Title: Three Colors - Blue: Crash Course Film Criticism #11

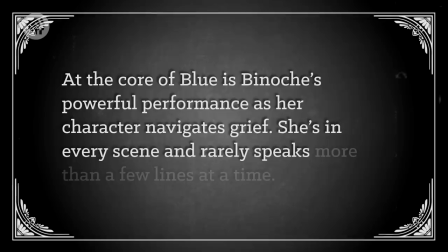4:12 She's in every scene, and rarely speaks more than a few lines at a time.
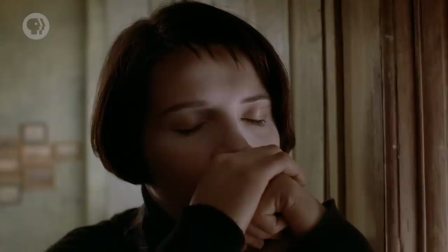4:16 Kieslowski keeps the camera close to her face, tracking the emotions roiling inside her from despair to tenderness.
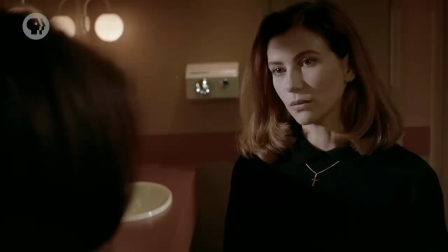4:22 And often, she embodies more than one of those conflicting emotions at once. In the scene where she confronts Patrice's mistress, Binoche is somehow able to play Julie's hurt and anger,
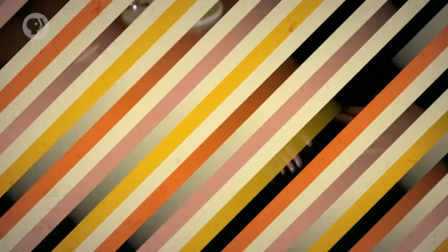4:31 but also her curiosity, determination, and maybe even envy. She's lost her child, and this stranger is carrying her husband's unborn son. Kieslowski and cinematographer Slavomir Idziak also flood the film with the color blue.
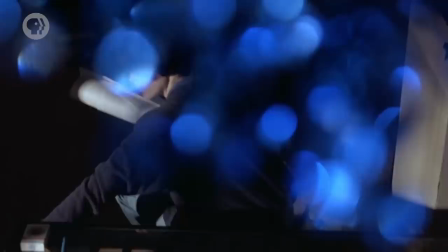4:45 Not a huge surprise there. It's in the title, after all. And one way to critique a film is to analyze motifs that the filmmakers use again and again to try to understand some deeper meaning.
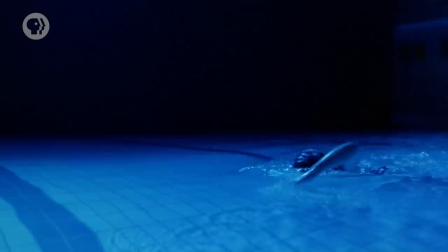4:54 Whether it's sunlight refracted through the blue mobile crystals, or the wavering hues of the swimming pool, the color seems to take on different meanings to match Julie's emotions. Writing in The New Review of Film, author and Kieslowski scholar Stephen Woodward observes that despite the American association of blue with sorrow, the color is actually the least culturally defined of Kieslowski's trilogy.
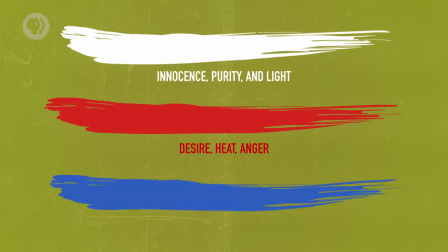5:14 White commonly represents innocence, purity, and light, while red often signifies desire, heat, or anger. But blue can be soothing or sad, distant or refreshing, scary or relaxing.
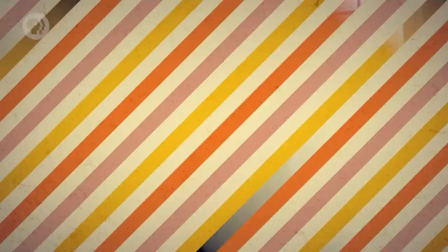5:25 And that makes it the perfect color to illustrate Julie's shifting emotions. When she steps into Anna's empty room, we discover its walls are all blue. Overcome, Julie attacks the mobile, tearing off some of its crystals. Here, blue is a prison, a stark reminder of what she's lost.
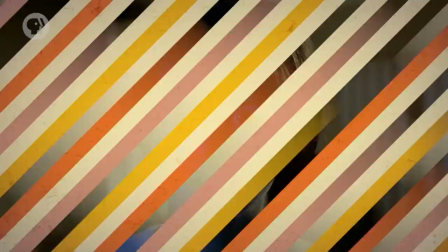5:40 Elsewhere, the color seems to haunt Julie. Off-screen lights will inexplicably turn blue, making her look ghostly. For some shots, Kieslowski and Idziak went so far as to wrap the entire camera in blue gels, which are those transparent filters used in lighting.
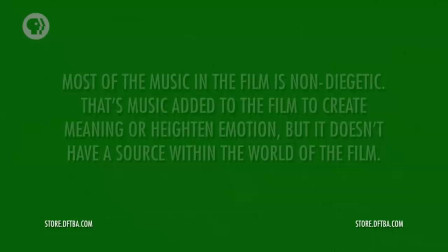5:54 Beyond color, Kieslowski uses sound and music in sophisticated ways to give us a sense of Julie's experience.
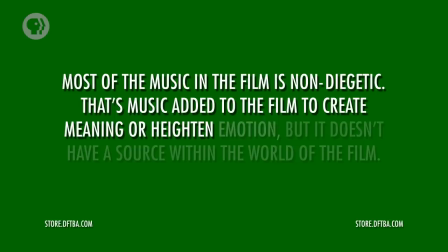6:00 Most of the music in the film is non-diegetic. That's music added to the film to create meaning or heighten emotion, but it doesn't have a source within the world of the film. In other words, it's music that the characters in the film can't actually hear, even though we, the audience, do.
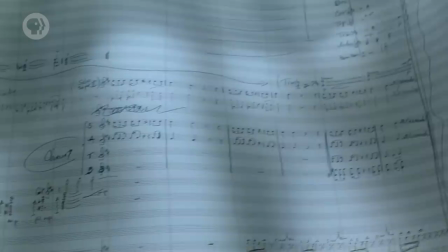6:13 Kislavski and composer Zbignou Preissner play with the line between diegetic and non-diegetic sound to great effect.
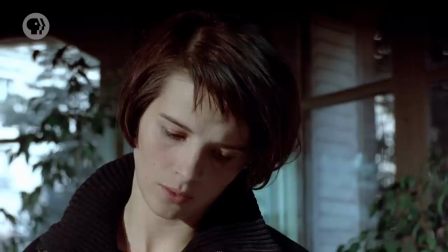6:19 When Julie first retrieves the score for her husband's symphony, we hear pieces of the music. And so does Julie. Or at least, she imagines it, and we get to listen into her imagination.
J'aime beaucoup ce coeur.
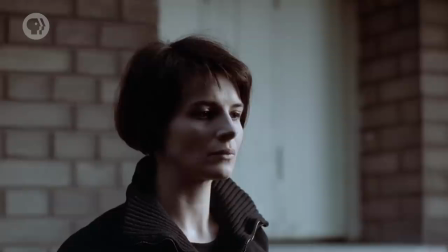6:34 Oui.
And when she throws the sheet music into the garbage truck, the song distorts as the trash compactor's teeth tear the paper.
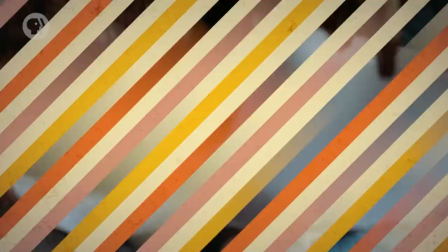This extreme use of subjective sound puts us in Julie's experience even more fully.
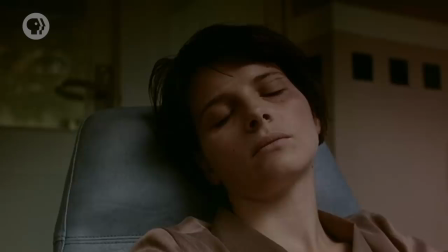6:54 And the opening chords of Patrice's symphony haunt Julie throughout the film. In one early scene, Julie sits alone in a chair at night, shortly after watching her family's funeral through a little TV set.
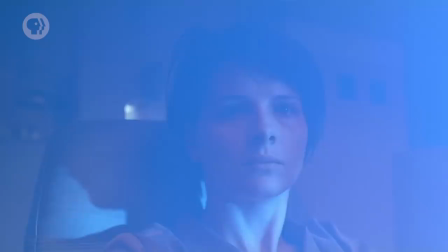7:03 The opening beats of the symphony blare on the soundtrack as a bright blue light fills the room.
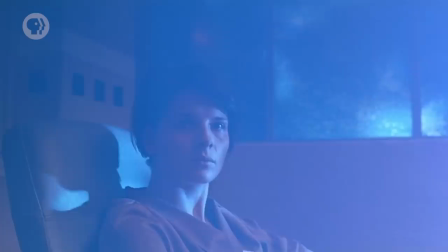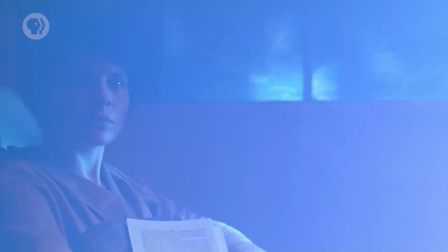7:15 Julie looks almost directly at the camera with a vaguely terrified expression, watching us as we dolly away from her, and then back toward her.
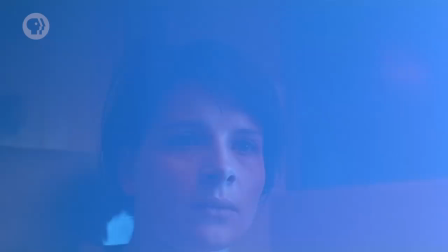7:23 Suddenly, Julie seems aware not only of the non-diegetic score, but also of the camera.
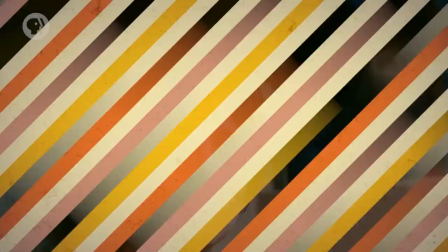7:29 Are we inhabiting Patrice's or Anna's ghost back from the dead to spook her? Or are we her grief, threatening to overwhelm her? Some critics have argued that this scene actually depicts Julie's call to action. It's the first indication that her salvation will come through helping Olivier finish the symphony. By the time she finally agrees to work on the composition at the end of the film, we You can even think of the symphony as a metaphor for Julie herself.
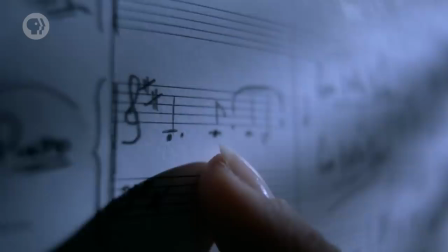7:50 Just like her, it's a bit of a mess, and only by bringing it to life is Julie able to find some measure of peace.
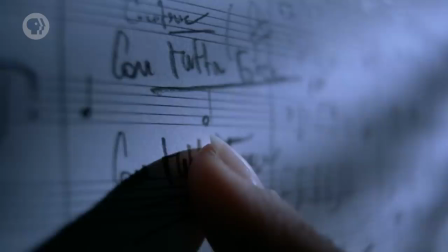7:56 When she first starts working on the composition, Kieslowski gives us a close-up of the notes on the page.
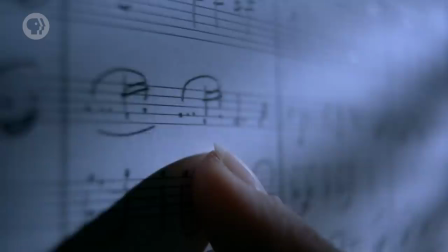8:00 As Julie's finger moves along them, we hear the music indicated by the notes.
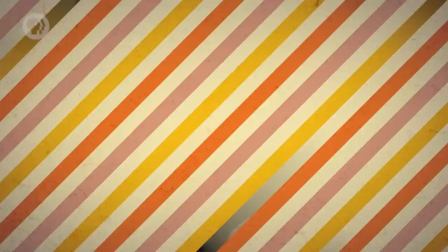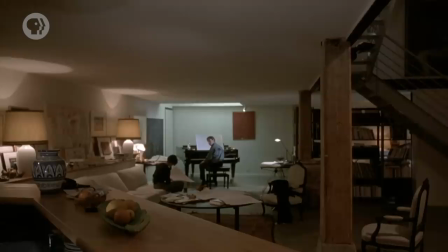8:13 Then she starts suggesting changes, and we hear the new musical arrangement.